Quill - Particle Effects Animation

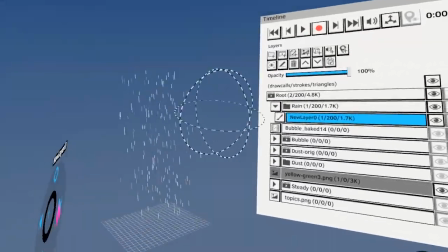2205s
Okay, this is like a pretty cool
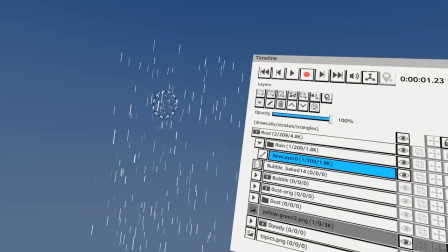2209s
rain volume, but make sure also you vary the heights so you don't see duplications, right?
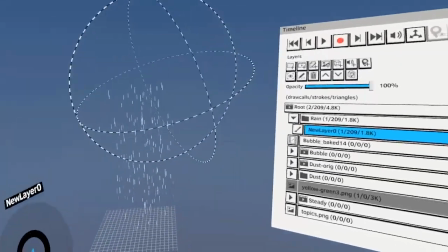2218s
So this is, let me make this a little bit wider,
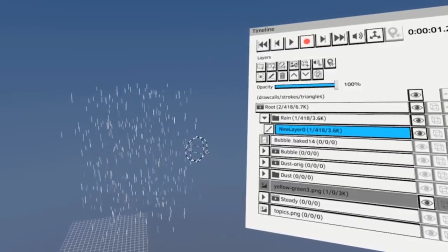2222s
and then always rotate so it doesn't look like it's mirrored or rotated.
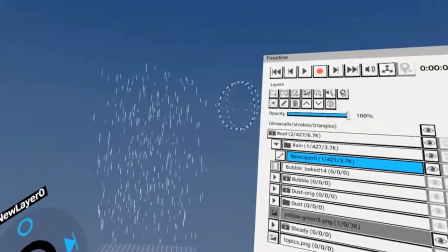2228s
I mean copied, you know, it is rotated. Okay, this is like a good rain volume.
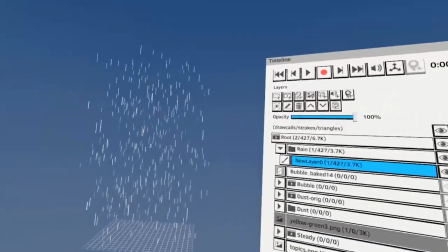2237s
So obviously you could animate the rain with an animbrush and stuff like that, but then you will
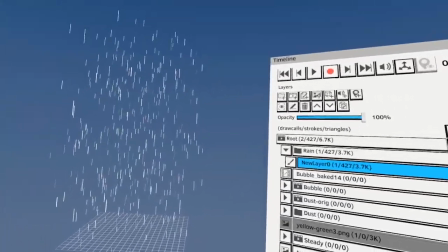2244s
waste like unnecessary geometry and it might not look good, right?
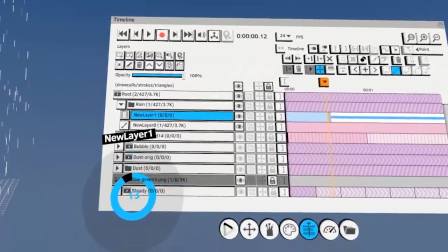2249s
So alternatively, you could do what I did with the wind. Maybe 12 frames is enough for a rain loop.
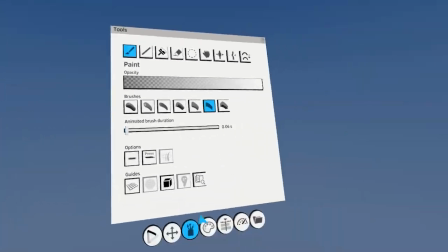2256s
And then you turn on the animbrush to a very short duration and you just do play, and then you just do this.
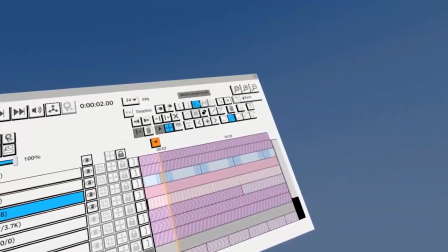2267s
Oh, I have the range.
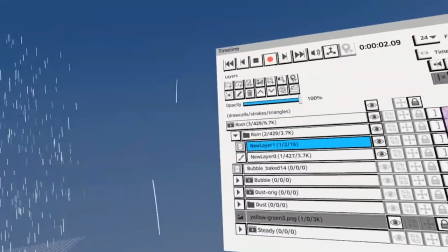2270s
Okay, now. But it's really hard to keep the hand still or straight, right?
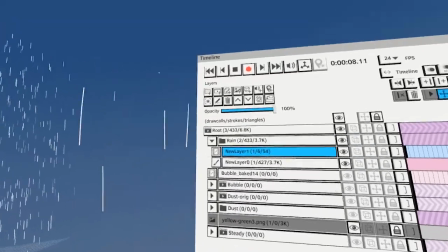2277s
It's basically impossible. But if this is the look you're aiming for, that's fine.
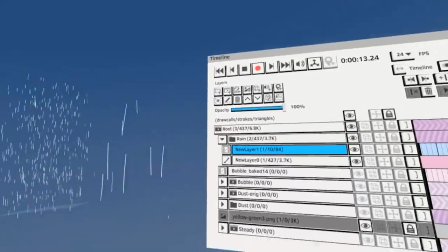2282s
You know, this looks like a certain type of rain, or you want it to be chaotic and stuff,
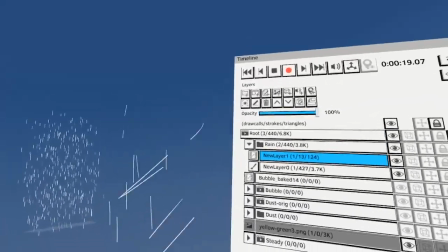2288s
or more like the wind I did, you know, then it makes sense to do it with animbrush.
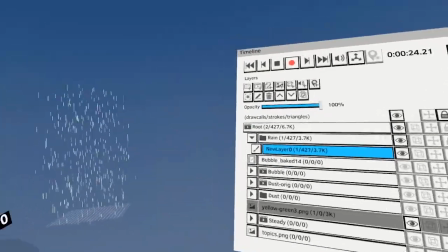2293s
What I'm going to show you is a steady rain cycle. All right. So what I'm going to do is like I'm going to
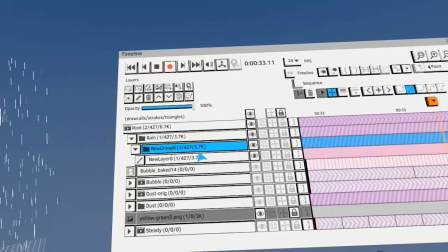2302s
create a new layer, new group, put the rain layer into the group,
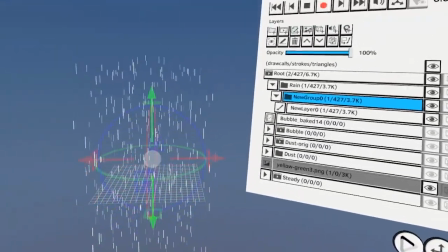2309s
and then make sure this is like kind of in the center.
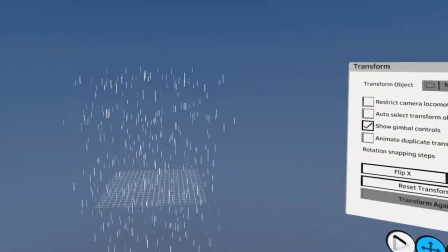2316s
If it's not, reset pivot. Yeah, this rotates well throughout the center.
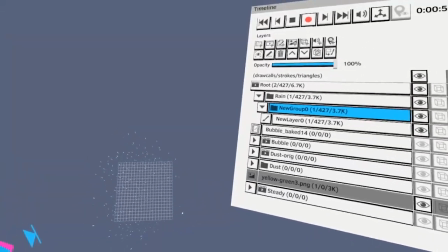2323s
So that's why it's also important that this is like a fairly even volume. You see like this is a little bit, this is almost like rectangular right now.
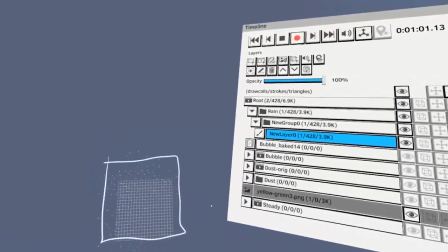2331s
Ideally, you want it to be more like within a square volume.
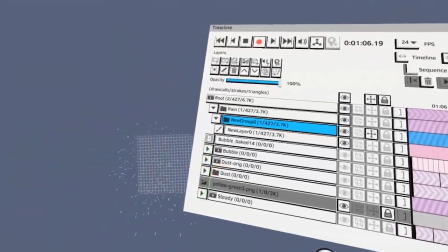2335s
This is good enough though, because if you look at the rotation, it will rotate fairly evenly.
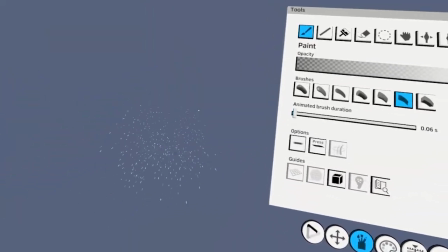2342s
Let me turn off the grid so you can see it still rotates fairly evenly throughout the center.
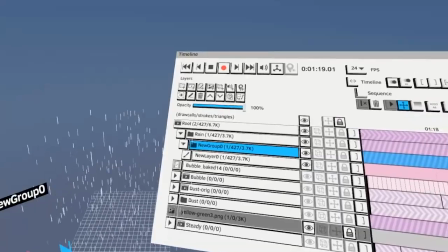2348s
Okay. So now what I'm going to do is create a key.
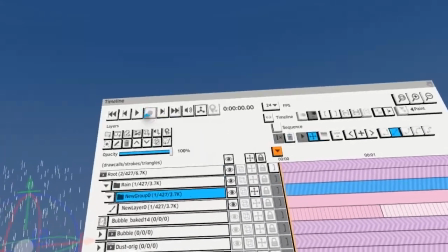2353s
Let me turn off the grid. So I'm going to turn off the record because I'm just going to manually keyframe.
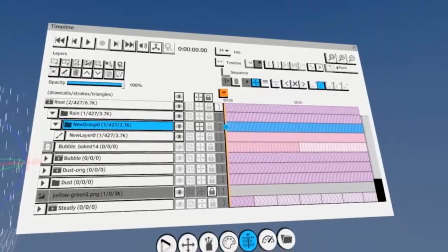2359s
I set a keyframe here and I go 2 frames forward.
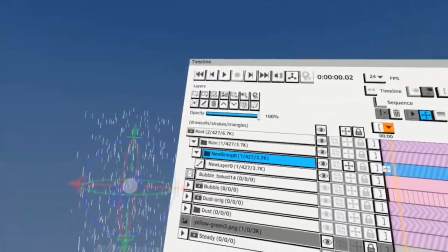2364s
And the reason why I go 2 frames forward is I want the rain to animate on 2s and not on 1s, because on 1s it might be a little bit too aggressive.
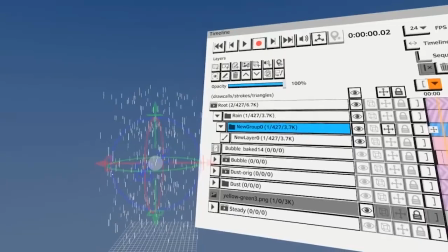2373s
So what I'm going to do is like, I'm actually going to turn on recording again, and I rotate this randomly.
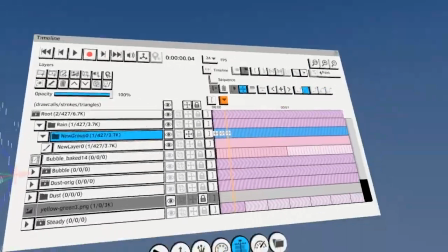2379s
Go 2 frames forward, rotate it randomly. Go 2 frames forward, rotate it again.
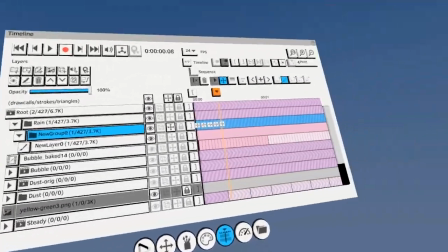2385s
Go 2 frames forward, rotate it again. Not a specific value, something random.
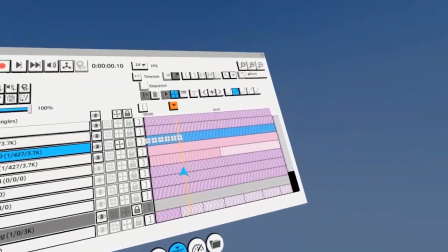2391s
Rotate it back. And I have, let me go to 12 frames.
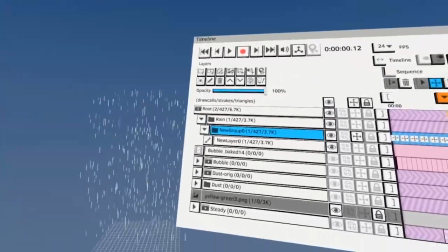2396s
So 12 frames, because I want this to be also a multiple of 6, right?
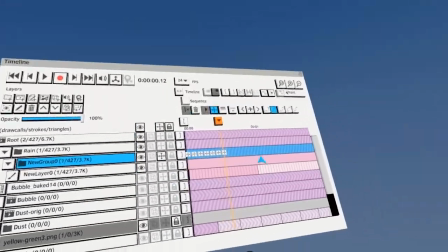2403s
Always the same length. So you can always merge whenever you want.
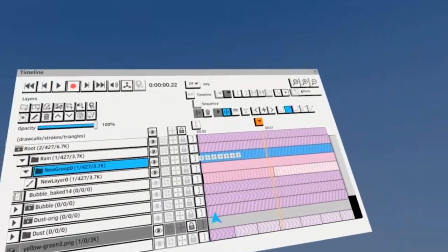2408s
So if I hit play, it will look weird, right? Because it's animated with linear interpolation.
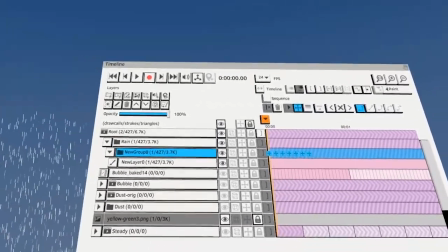2416s
What I'm going to do is I'm going to change that to stepped. What that does, and I'm going to set the loop to here.
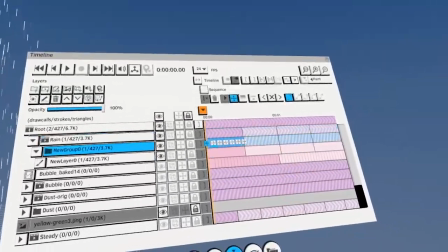2426s
Now it looks like rain. So what that does is it jumps directly to the keyframes.
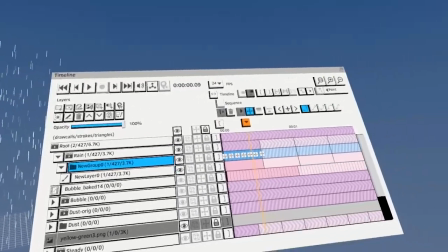2434s
So this is on 2's animation, right? And it rotates enough that the audience cannot tell the rotation.
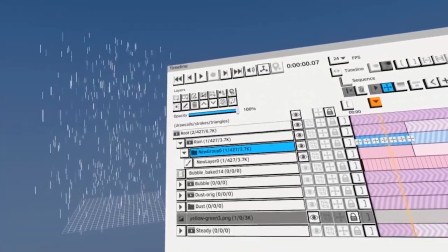2442s
So it just looks like it's randomly changing shape. And you would think, oh, but Goro, rain needs to fall though.
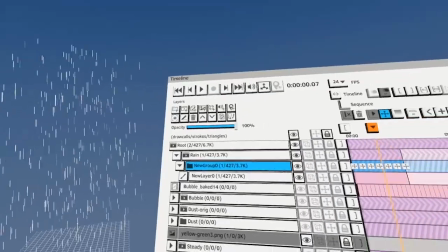2451s
But you don't actually have to do this.